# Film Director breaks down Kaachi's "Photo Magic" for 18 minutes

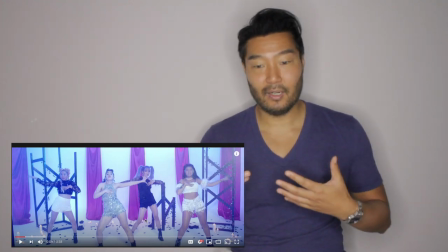248s
They need to be like 5 or 10 or 15 feet closer in very shallow focus so they're in focus and everything else is kind of blurred
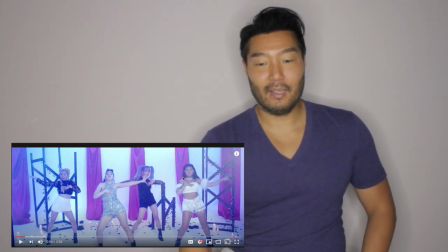257s
out behind them what would have been better is that they had really cool outfits and in the background just they would have had this white wall instead of all these drapes down here if they actually did different colored lighting like dramatic lighting maybe they shot like the wire so something contrast this may
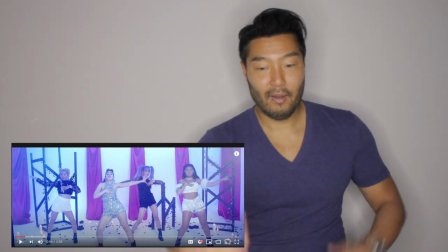274s
be like blue across this way or down or red to the side
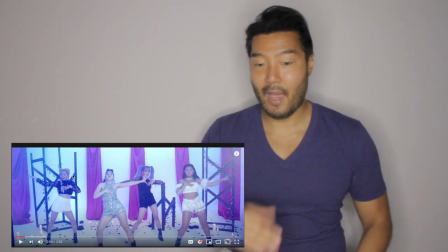279s
that they actually changed the color of the lighting in the background with they changed
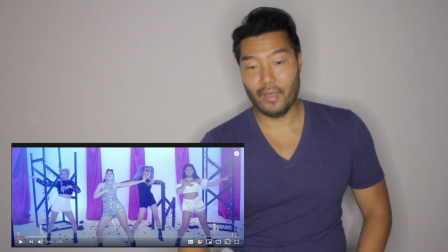284s
the background color of the wall with light rather than these drapes that are down here.
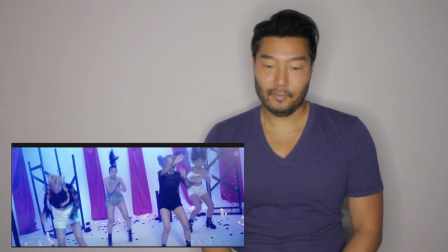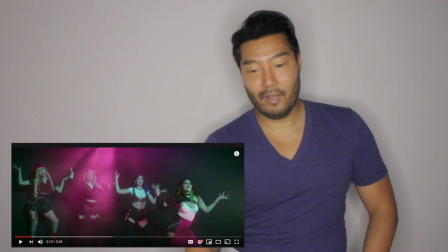295s
see even this is better because again like you know it's not so busy in the background this isn't... it really should be on all of them though I mean I don't know why it's on this one girl they should actually have another light here like this would be kind of a good shot
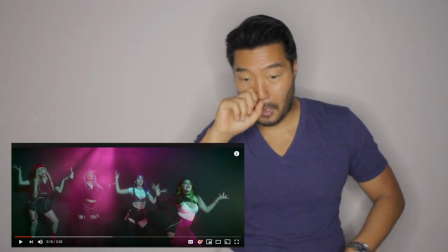310s
if there was actually the light had gone cascaded over all of them. It's a little...
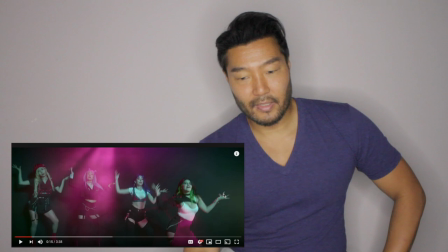319s
They should have opened up the lens a little bit more, okay?
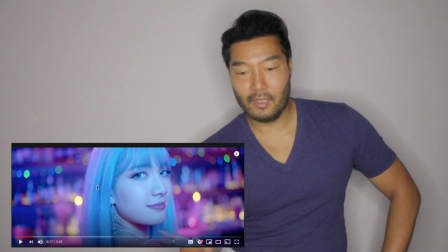324s
Not a bad shot, you know, shallow focus and you see busy, whatever, and she's in great focus.
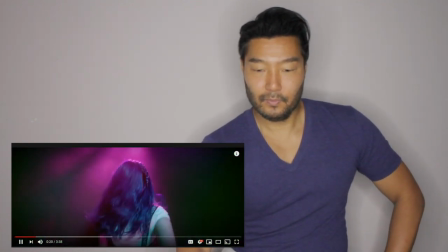331s
Great. Okay, wait a sec.
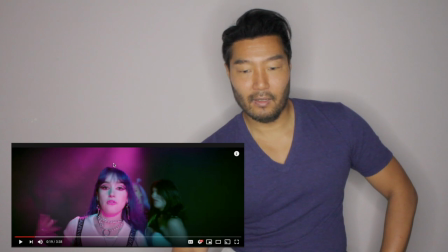340s
So what I'm looking at here, so again, like this light is only here. It really should cover Cascade over everything because what's happening is when you see the light coming through one side,
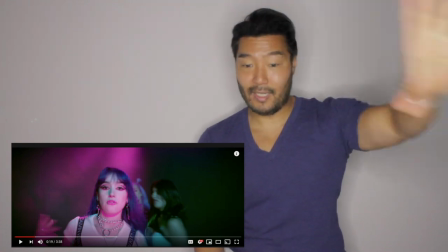350s
it's really drawing your attention So it's drawing my attention to one side which creates sort of this
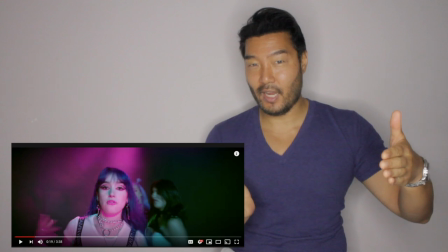355s
imbalance So it sort of like feels very asymmetrical which is okay if you're going for that,
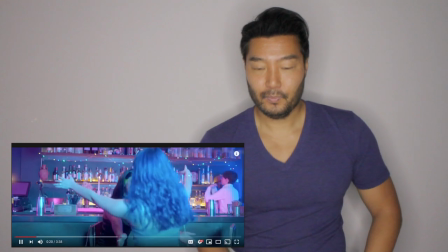360s
but I don't think they're going for that That was a good transition between those two shots
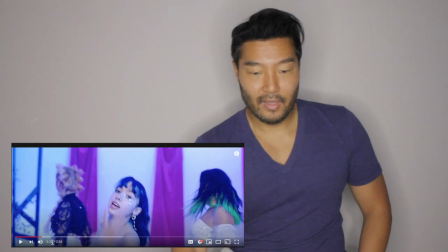368s
So far that these bar scenes
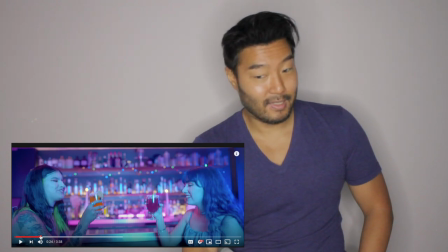372s
Are the uh best shot except this isn't like they uh They're still trying to use shallow focus That one isn't as good. Um So far these bar scenes are the best shot in the best light.
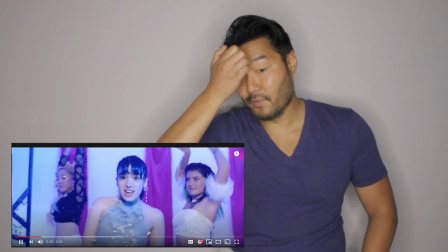386s
I wonder if it's a different company did those
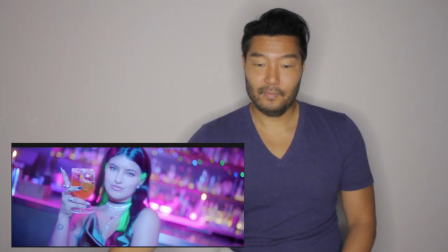391s
Not bad good great And the k-pop thing moving in everything
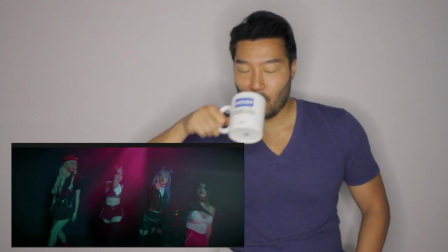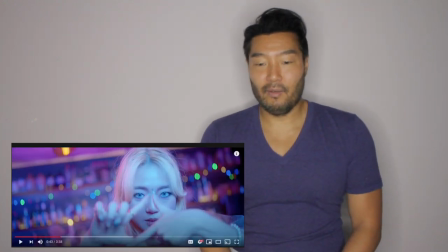406s
I wish they would have whoever edited it.
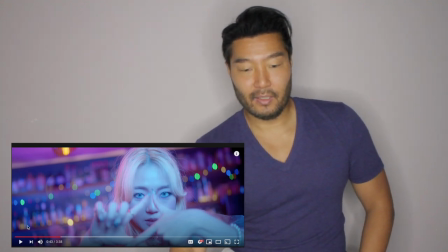409s
I wish they would have started off with these bar scenes because where we have 43 seconds because these look pretty good when you start off with this it looks
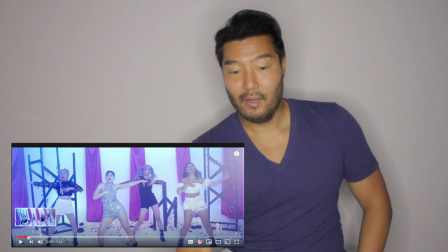417s
bad to begin with because of the way this production design is and so if you could have started off with these shots it would
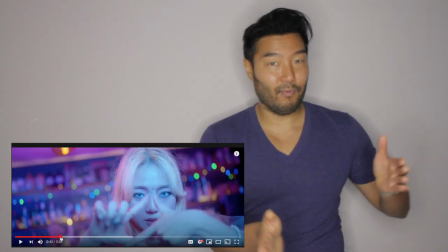426s
have like from the beginning made it look better from the start but you starting off with that sort of bad background and poor
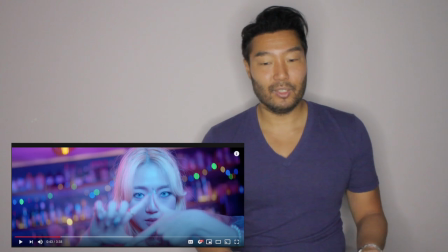434s
shooting of that bad background it kind of set the tone unfortunately you could have set the differently by starting off with these better shots here.
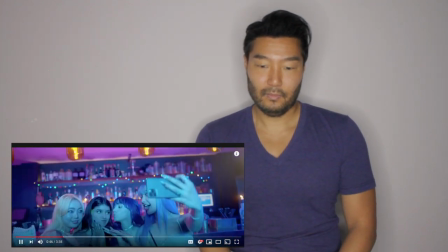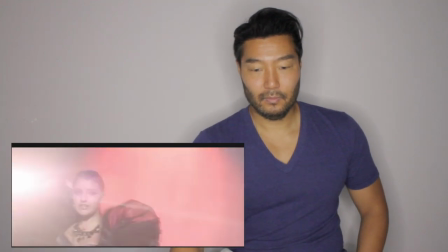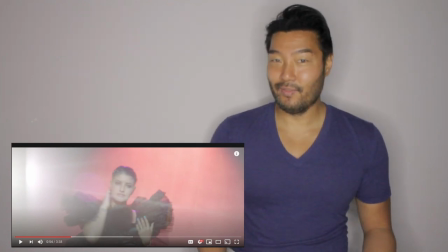453s
Now this could have been... like I like the idea of this a lot. Like so she's singing and they changed the color.
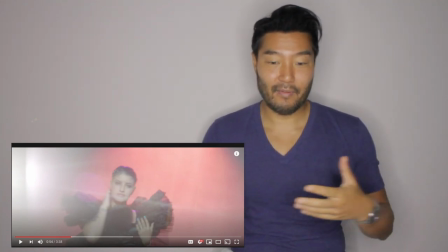459s
This is like the color in the background as what I was talking about with the lights and everything. And there is high contrast here which is good.
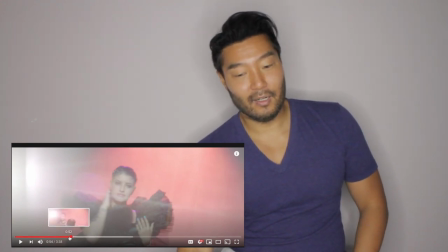465s
Now what they could have done I think would have been better for her is start
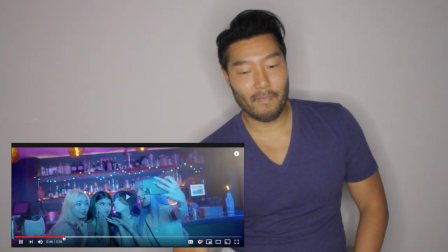470s
here yeah so there's sort of an establishing then
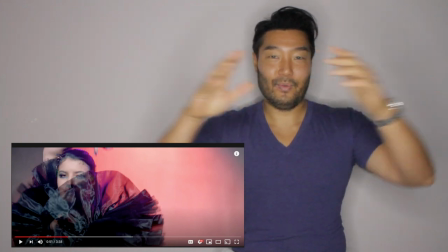478s
I think they really should have done a really close-up on her so you established her but then we really want to connect with her I'd
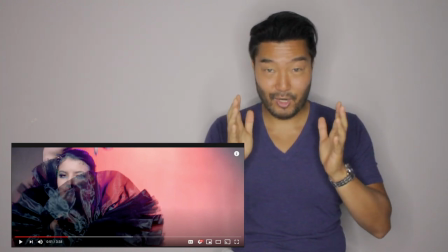484s
love to see just her face and her singing and her expression in her face for a second so we can really connect with her they didn't do
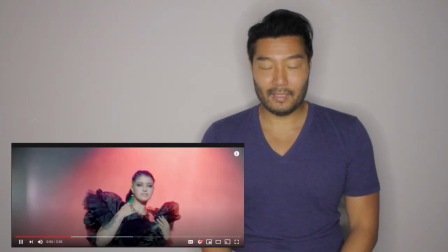490s
it I don't know if they will because that's going back to these are all mid shots mid and wide shots but there's no close-ups.